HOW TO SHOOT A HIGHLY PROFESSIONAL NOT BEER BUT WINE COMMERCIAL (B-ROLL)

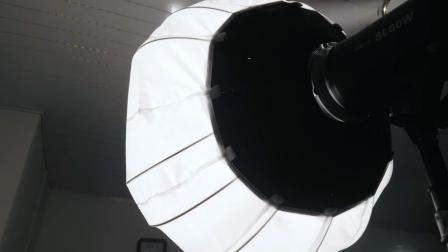Everywhere it's diffused around it and it looks like an onion and so light will just disperse in
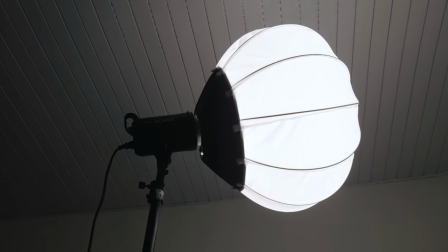all directions so that's what I went with for the key light and also I went with
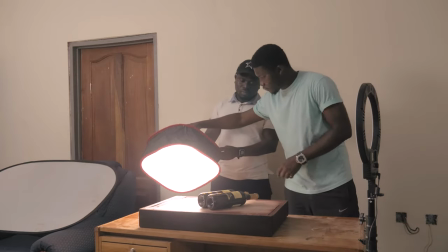several other lights like LED panels two of them and
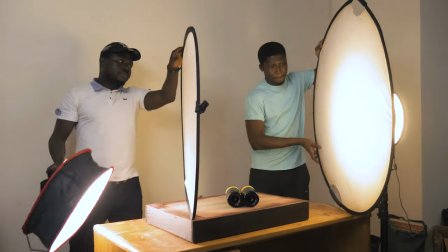I had yet another interesting softbox or I say a diffusion light modifier that I could place in my
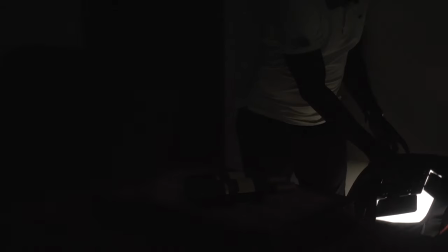LED panel so I put it in for more softening for the purpose which
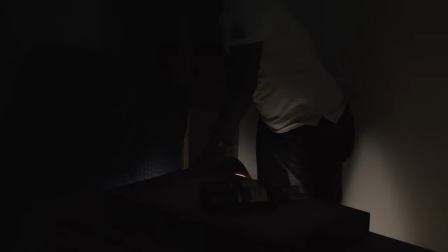is gonna come very soon and I set it all together down there I had some
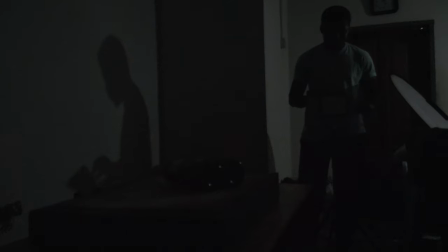few light stands to mount them on and of course because I didn't have enough light
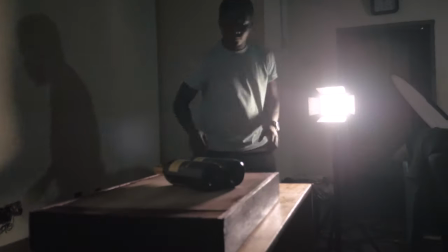stands I had to have my friend help me out holding out some of the lights talking about setting up the table I had a wooden artifact that was designed by
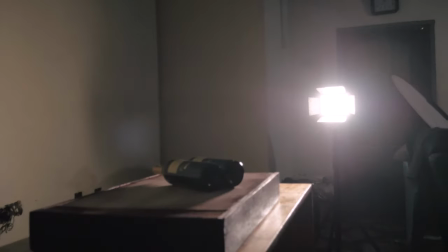the carpenter I brought in place it on the table put in
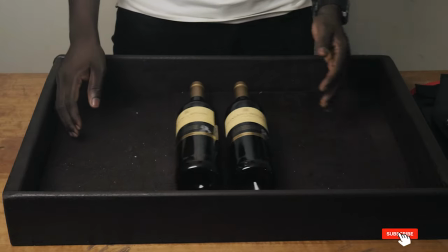the wine bottles I rolled them across and took some few shots
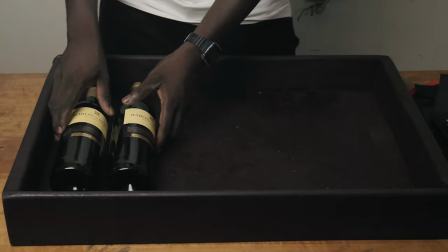of it to be sure that I got some interesting shots but one thing I didn't
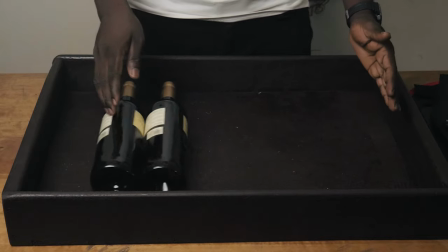notice was that the paint that we used to dress the wooden artifact
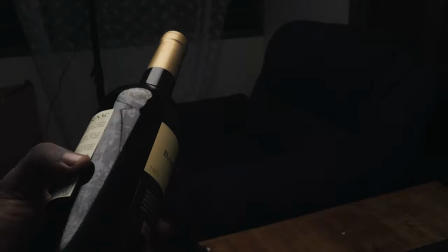was actually still not dry when I
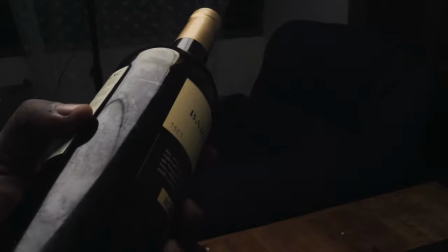took out the bottles looked at all the tracing and the marks that were left behind by. The wet paint, ah, it caused a lot of problems for me because I had to take my time, use alcohol to wipe it all away.
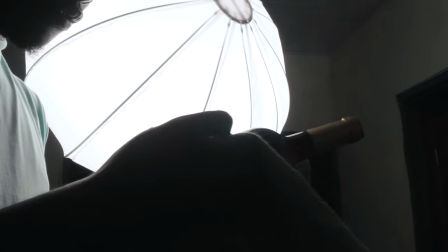But luckily for me, I noticed that some of the traces were not on the label of one bottle as much as I would not have wished.
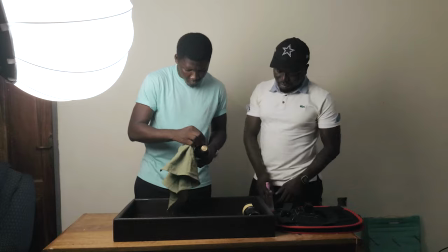So it was a good one and I used that one basically for more of the close-ups in the shots.
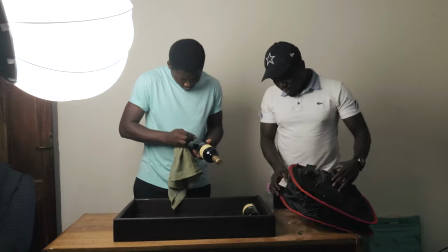What the wet paint took me through made me reconsider my plan so I had to turn the
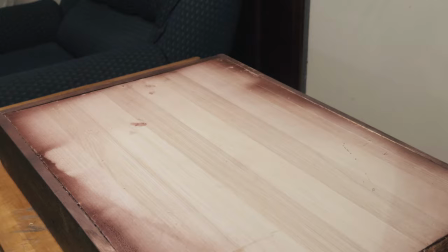wooden structure over so I could place the bottles on that side
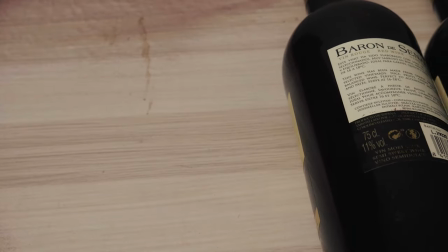instead but luckily and interestingly it was much even better than the dark
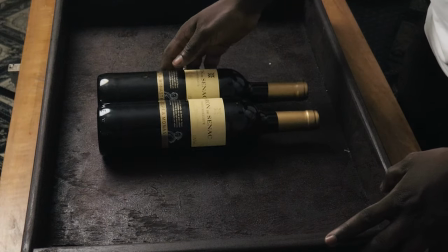painting within the depth of the wooden structure so I would say
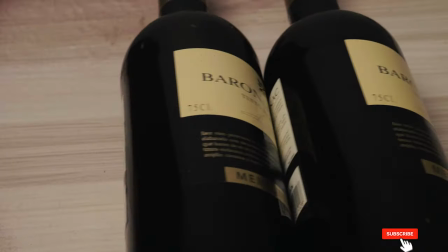it was a blessing in disguise anyway so I turned it over and used to roll the bottle as much as
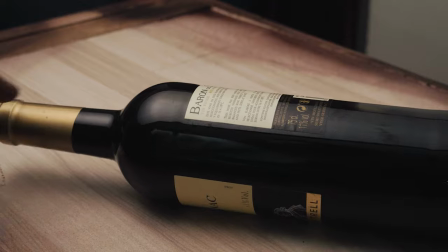I could But I was paying much attention on the light modifiers reflection on the glass bottles.
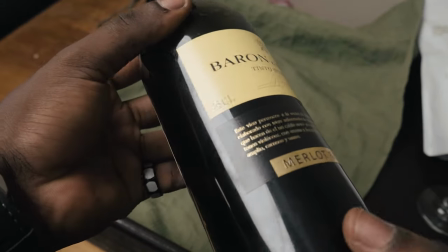So you notice that if there's anything reflective, whatever light source it is, is going to actually appear in its form on the bottles.
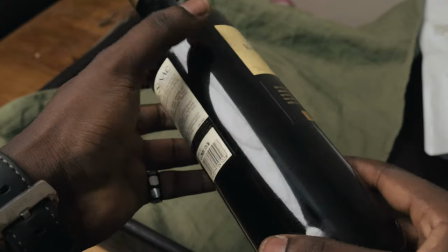And I didn't want this onion bulb, you know, appearing on the bottles, it didn't look flattering enough.
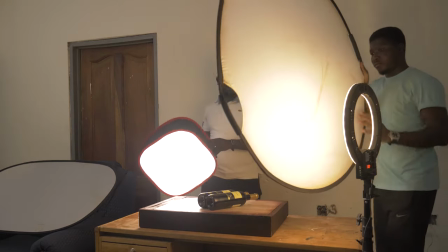So I had to bring a diffusion sheet out of a reflector, a 5 in 1 reflector,
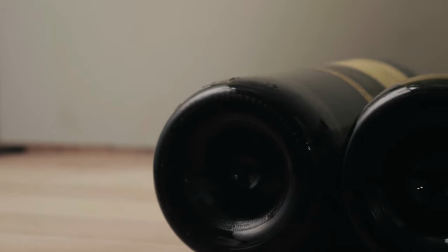place it in front of the lantern and yes i could change the shape of the light that was being cast
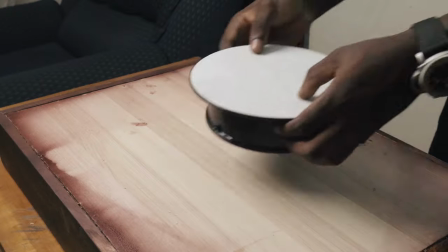against the glass bottle then i introduced a rotating disc using that you know intensified the look
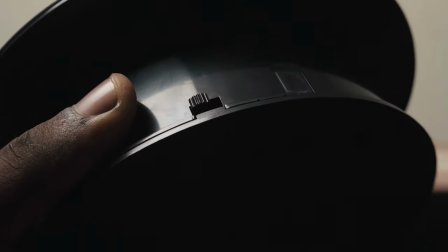of my video and it really helped me so much because i could control the rotation and i could have a
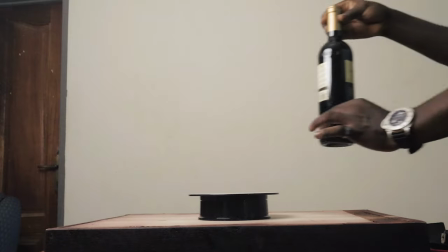seamless flow with the shots that i was taking with the bottle plays right on top of that too So I got some nice shots,
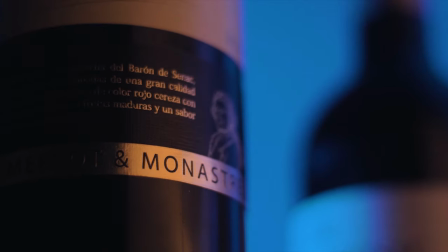close-up shots of the bottles, made sure that the bottles stayed in a pair and took some shots of some light dynamism.
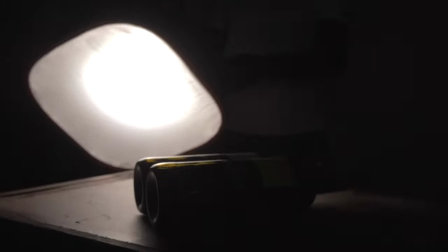I hovered the light, the LED panels particularly over the bottles,
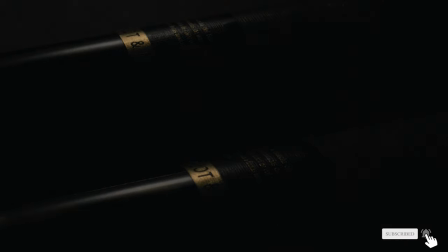of course, with the diffusion in front of the light so that it could, you know, diffuse the light somewhat, make it as soft as possible.
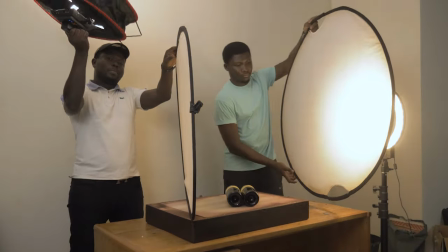So I got those shots out of the way.
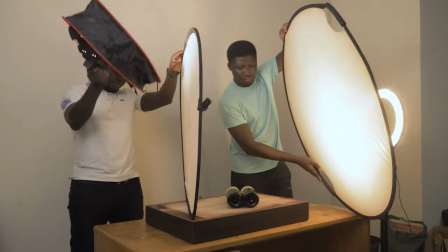Still, with the help of Eugene, my friend, I had to set up another atmosphere,
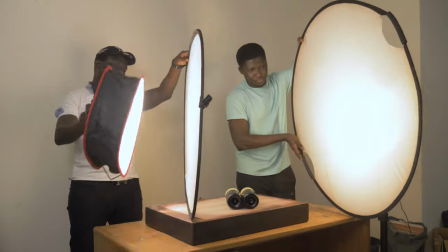another environment different scene for the bottle so I used some gels interestingly I had lying around my room a blue and an orange gel and you know what we always look at when we are talking about complementary colors
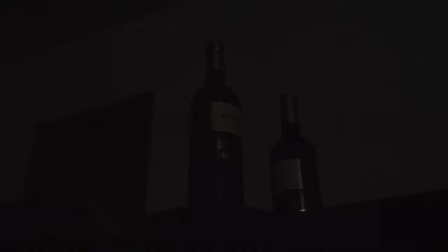contrasting colors like you know orange and teal it does actually work very very well so I use the orange gel on one
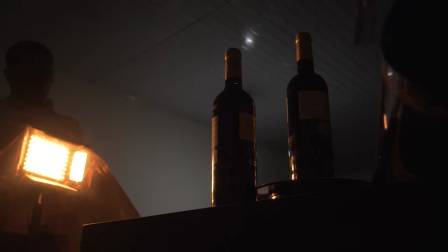side cast against the bottle from the right of the frame and I had the blue gel also
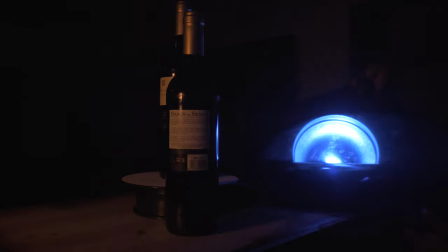down below cast against the wall to turn the wall from what it was
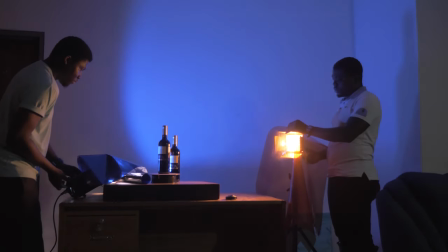which was white to blue and took some shots there's some nice
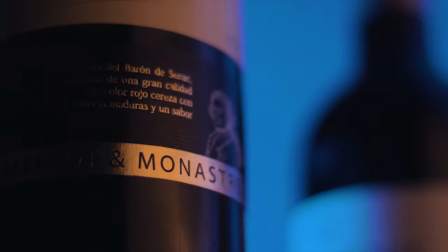depth of field kind of shots having one bottle placed behind the main bottle that was supposed to have its label filmed got that out of the way took some different angles of the shots and made sure that I had everything perfectly filmed and I'm going on to a more interesting shots which is pouring the
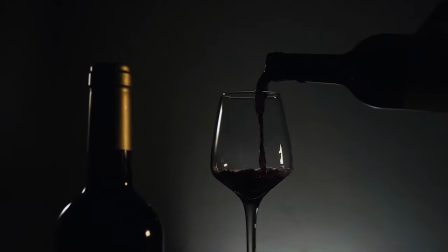wine into the glass alright so this wasn't
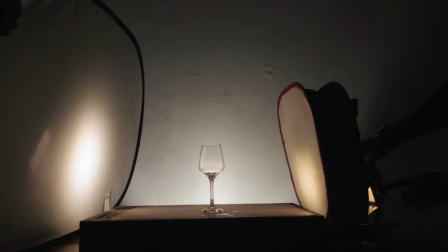didn't really take me through a whole lot of you know trial and error because I
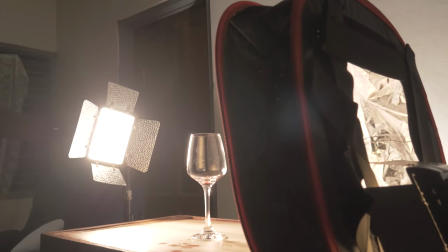had watched some few videos on YouTube and I had a clear idea or fair idea about
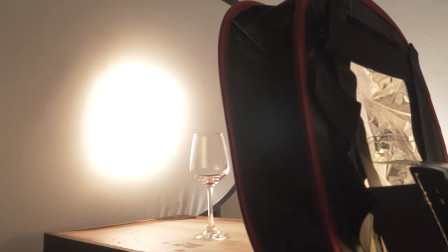how I was going to undertake this particular shot so I needed to first of all get a
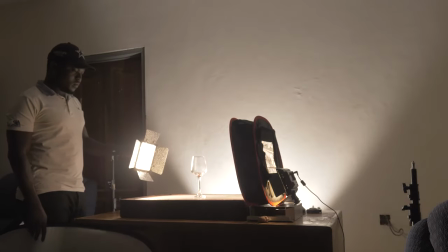shot of the bottle raised over the glass having the camera underneath
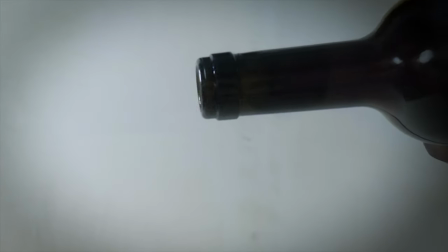the glass interestingly of course having the the camera underneath the glass
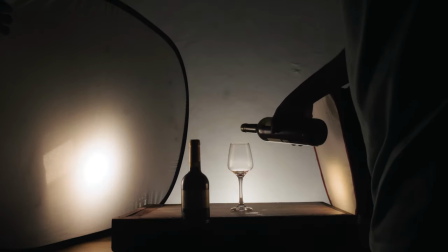and the bottle being poured out its wine into the glass so a
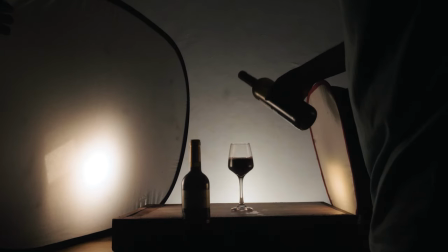camera's perspective is going to shoot it from below and it should still have the liquid being poured in front of the camera to give that
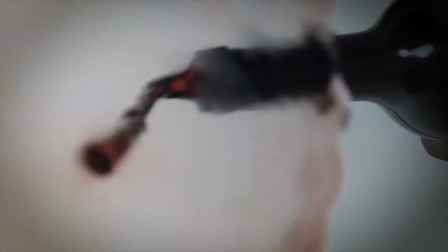perspective of you the audience seeing the wine being poured into the glass in the perspective of the glass receiving the wine.
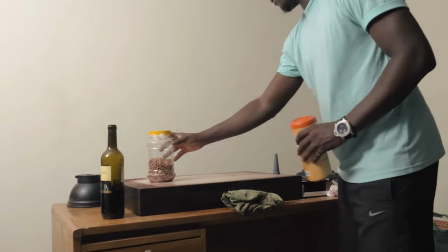I don't know if I'm making sense. Okay so that was just about that but this is how I actually undertook that particular process.
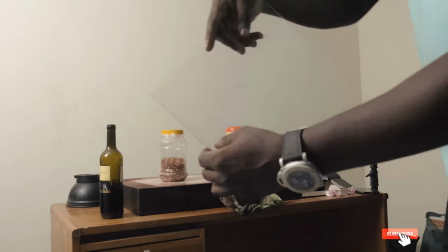I used a glass sheet, placed it right on top of two containers.
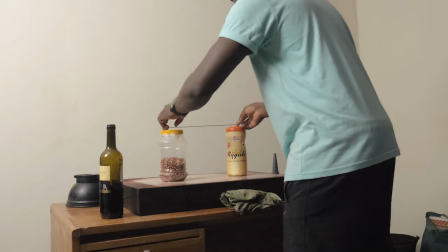Yeah funny setup I know. Placed the camera right underneath the sheet of glass.
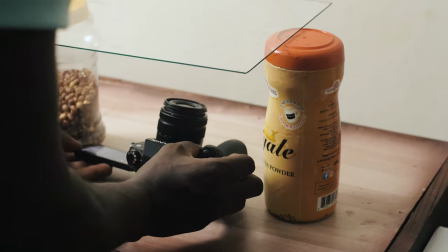Did some field trials.
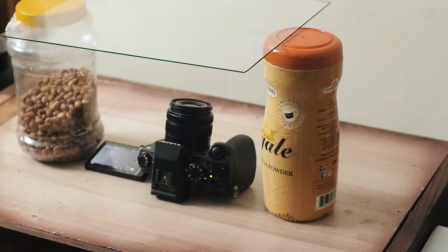Of course it wouldn't really work because getting the wine pouring the right spots right against the lens wasn't going to be an easy deal so i
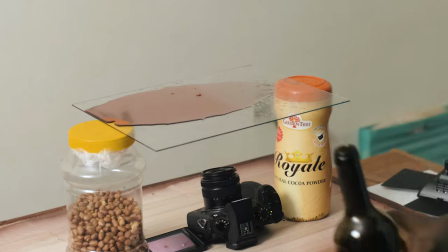had to do a lot of trials and luckily i had this camera gh5 which i used to show the whole sequence which comes with a flip out
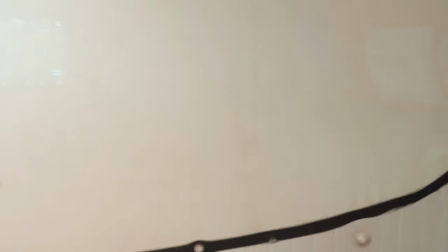screen so it was much easy to see the shot as i took it all right so i poured it with some few trials and i nailed it of
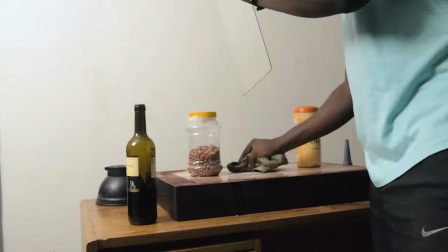course i needed to wipe off the spillages of the glass and uh yeah so i could take the several shots after the other one after
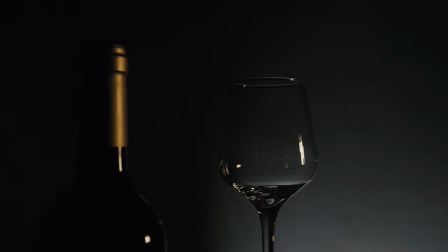the other so when that was done I needed to get a close-up of the wine in the glass with its look being really projected well so I had
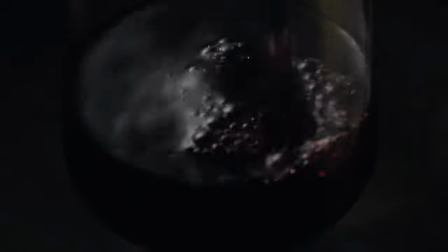to have a diffuse light right behind the glass and
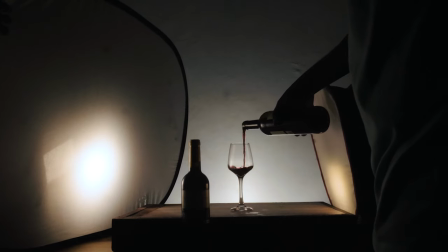shone the lights right through the diffusion against the loquette so I had this my
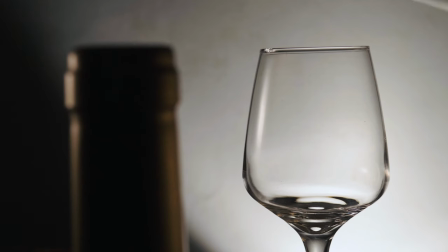camera close to the glass as much as possible I don't have a macro lens so I had to get it as close as possible zoom it all the way
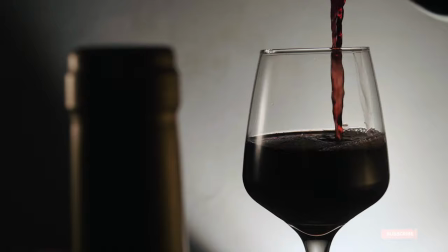try to use a not so much of a depth of field I mean a shallow depth of field so that I would be able
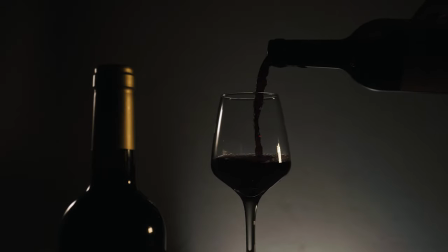to still have the liquid in depth as well as the glass as much as I could but still having some depth of field
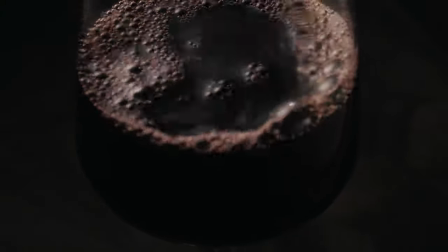in there so with the help of the light I needed to only create some drips because I had already shot some shots of the liquid being poured into the glass
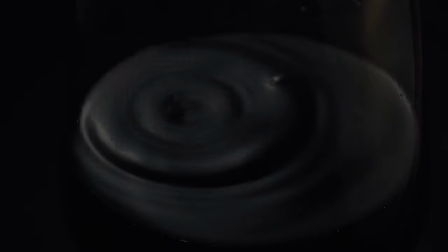with all its you know holiness and glory so putting in some drips i only needed to squeeze out some drips or drops if
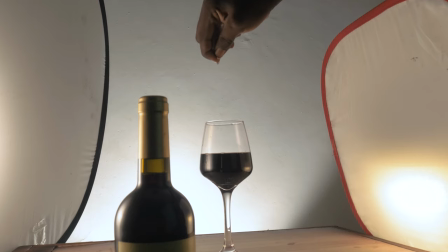you know if you will into the liquid as the camera was
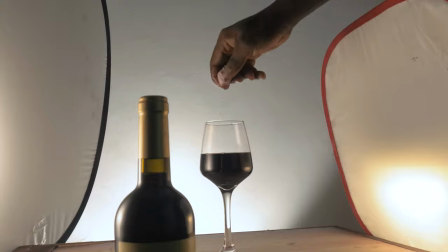still shooting the wine in the glass so with some few drips i got some ripples really nice and
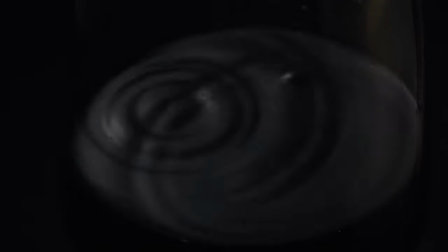clear with a very nice soft diffusion coming from the light
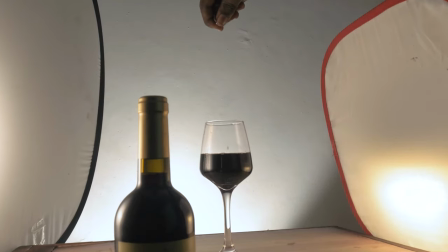and the diffusion sheet right against the camera.